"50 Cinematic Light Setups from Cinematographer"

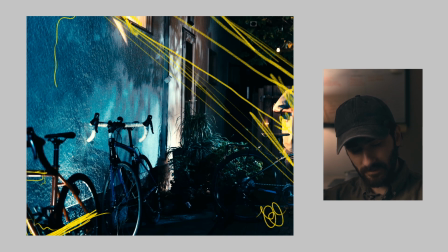4074s
Okay, here you have this kind of illumination, but on this one we don't have any. And there also tube there, like a one tube there, another one here, and create illumination.
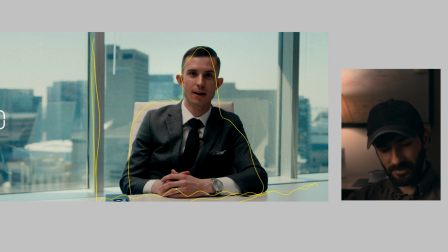4091s
And big, enormous, there's a huge windows behind. That's a problem usually. And as you can see, we cannot just move him more towards the
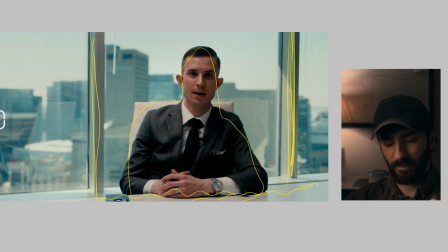4108s
different side of room, because this room is pretty small, yeah? And we have to position him against the windows, and that's kind of plus in terms of we see all of this nice architecture here, pretty goddamn nice, yeah, kind of downtown scenario.
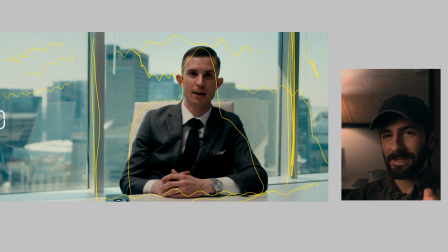4127s
And okay, I give you a couple seconds to figure out how we did this scenario, because the main thing here, you see the camera, there's a camera right there, yeah, but where is the light? Yeah, usually if you put this scenario in that kind of thing and you just in the run and gun
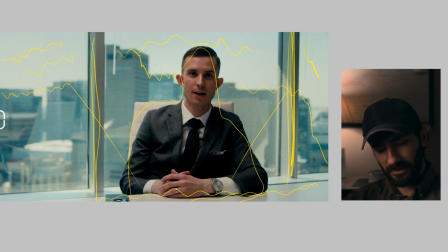4146s
situation, and you put the softbox here, and then you will get this softbox right here, you know, just a massive reflection of the softbox just right there. But here, clean, nice windows, nice downtown, you know, bouncing light, shadows, light, basic scenario, split lighting almost, yeah.
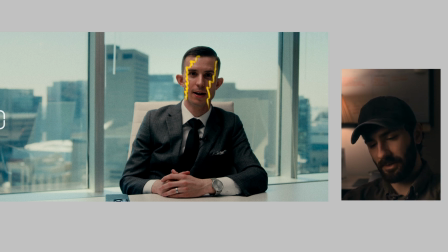4165s
Okay, that's not super realistic one, because ideally if the sun was there and hitting him here, then we have to have just a rim on him, yeah, and then just a shadow.
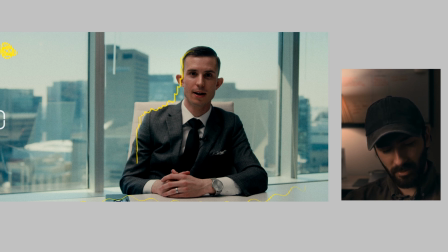4179s
But in this situation also we had white table to bounce from, we had white ceiling above to bounce from, and I kind of choose the white ceiling and bring my just Amaran on reflector 200D and bouncing from
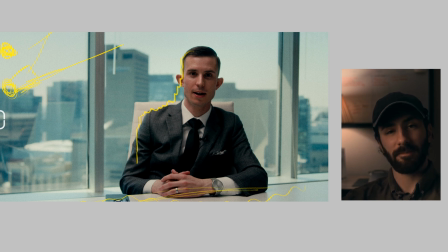4199s
the ceiling in front of him and position this like that. Also just put the, I would say, put some black material on a reflector to be able to bounce just slightly, not the big thing to enhance the whole ambient in the room, just a touch,
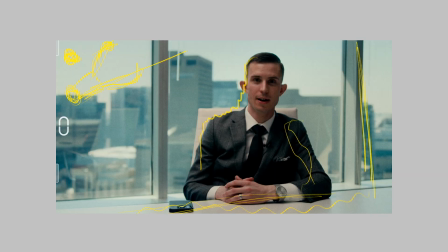4219s
just a bit. And on this side put the neg obviously out of the frame to create more shadow like that.
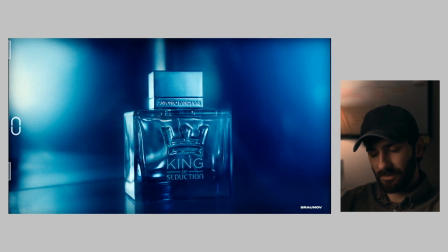4225s
This one was pretty simple. It's just a one light source, and I believe it was small Aputure MC, just a previous like a first generation of Aputure small lighting there, and I position it right here on a small stand with kinda
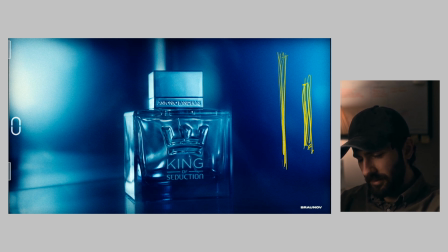4245s
2x2 half grid diffusion cloth. All of these things, this one and this one, mirrors, and the product standing in the center, and lighting goes right here and create kind of bounce
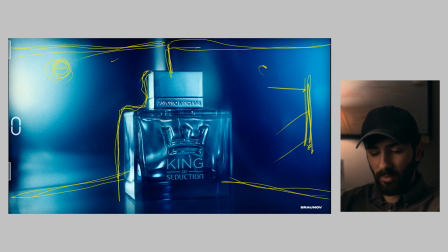4260s
situation on the product because of this small lighting with the kind of 2x2 diffusion thing. And as you can see, this was a main key for the product, but still without any additional source we also had the rim light behind,
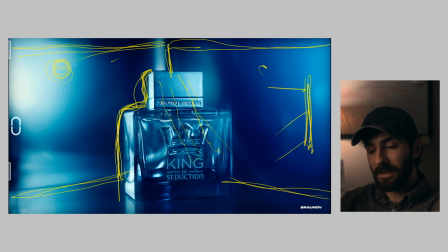4279s
and that's the kind of power of the mirrors right here. When you're dealing with high key commercial, how you can approach this kind of scenario?
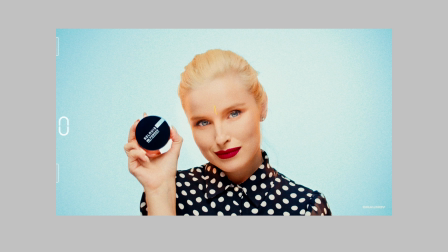4287s
Butterfly lighting. What I mean by that, this is simple. Have big source above, but not just above like that, above more here, yeah, on the front of her, to get rid of raccoon eyes, because if we just put the light like that, then you will have raccoon eyes here. And we just put the main source with maximum soft as possible right here above, and the bounce here also not like that, not just a bounce under the neck, and bounce here just to create the wrap. If you have, imagine you have the wrap around from this side like this, then you put the more harsh light or soft light another one, and then just a little bit another one, or just a big source to wrap around the things. And here kind of same scenario, but just in this perspective, when you had your lighting like that too on her, and then you will have these results when the main key will be determining the shadow line, and then we just up the shadow level with the bounce board.
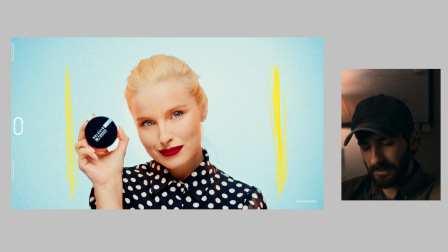4359s
On top of it I put the floppy from the both sides of her to enhance the shadow, yeah. Then I took two Astera Titan tubes and put there behind or in the middle of the floppy,
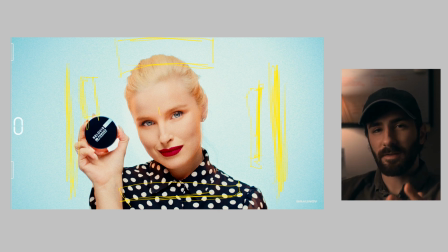4375s
out of the frame obviously, with the kind of amber temperature, kind of warm thing, and the Astera Titan hits her kind of backlit scenario. And as you can see, if I go in more close to her, just clean the frame for now.
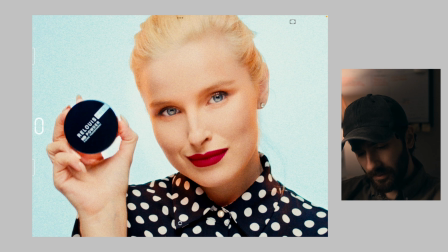4389s
When I go close to her, you can see this kind of interesting color on her cheek right here.
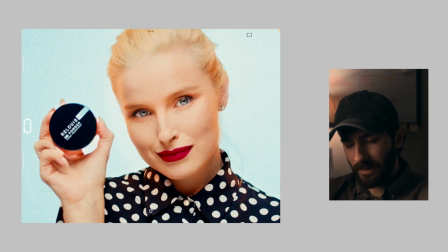4400s
And this is not about where you're motivating your sources and stuff, it's just a more fashion related approach to enhance things.
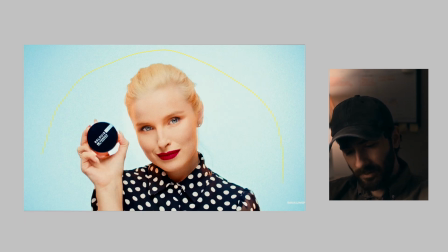4410s
And obviously background, I had big M18, I would say area M18, open flood, and just to paint our background as much as possible.
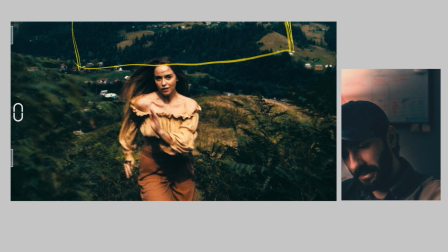4420s
Let's imagine we have just a big soft box just hitting her from almost the front of the camera, just a little bit right side. As you can see here, we still has a nice like a shadow thing.
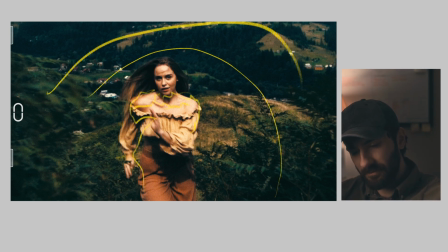4435s
As you can see, the background absolutely flat in terms of lighting, because as I mentioned earlier,
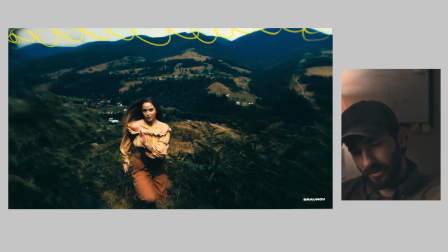4441s
the thing is we had just a big soft box with cloudy thing above, and behind the camera from this side, for example, yeah, we had the sun just open, just small, I would say small barn doors, yeah,
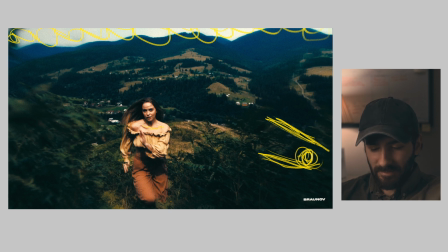4456s
from the sun, and we just hit her immediately. Couple minutes and sun goes down a little bit with all of the shadows and cloudy things, yeah.
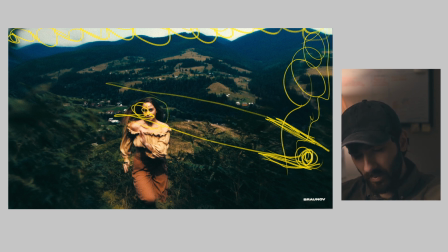4470s
And we just have this open window when we had this kind of light on her, and then that's all. But ideally have some sort of shapes on the background as well. It wasn't perfectly planned on the sun and stuff, it's just a regular weather in the,
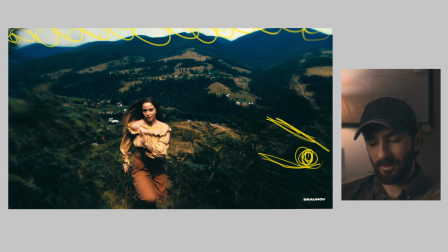4490s
I would say, mountain scenario in the middle of the season. Still, the main idea here is just try to play with natural light and don't be afraid to use almost a front lit thing, because for this typical scenario she just pop out from the screen obviously nicely,
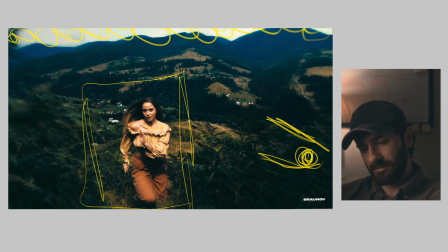4508s
yeah, and we still had some interest on the background because it's a huge mountain things and we kind of uphill on the location, and that's pretty interesting looking image for me as well.
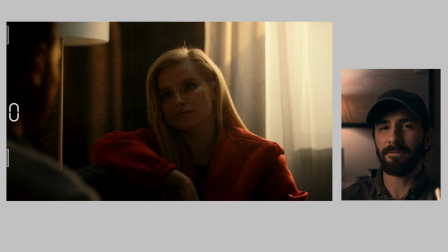4524s
Let's talk about scenario when you have 100% control of the all things, and start with this beautiful studio where we just build the thing from scratch. On her face we didn't have any kind of additional contrast like a Rembrandt thing, yeah,
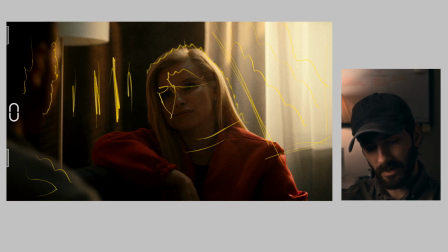4544s
additional lighting not going here, it just never happened there.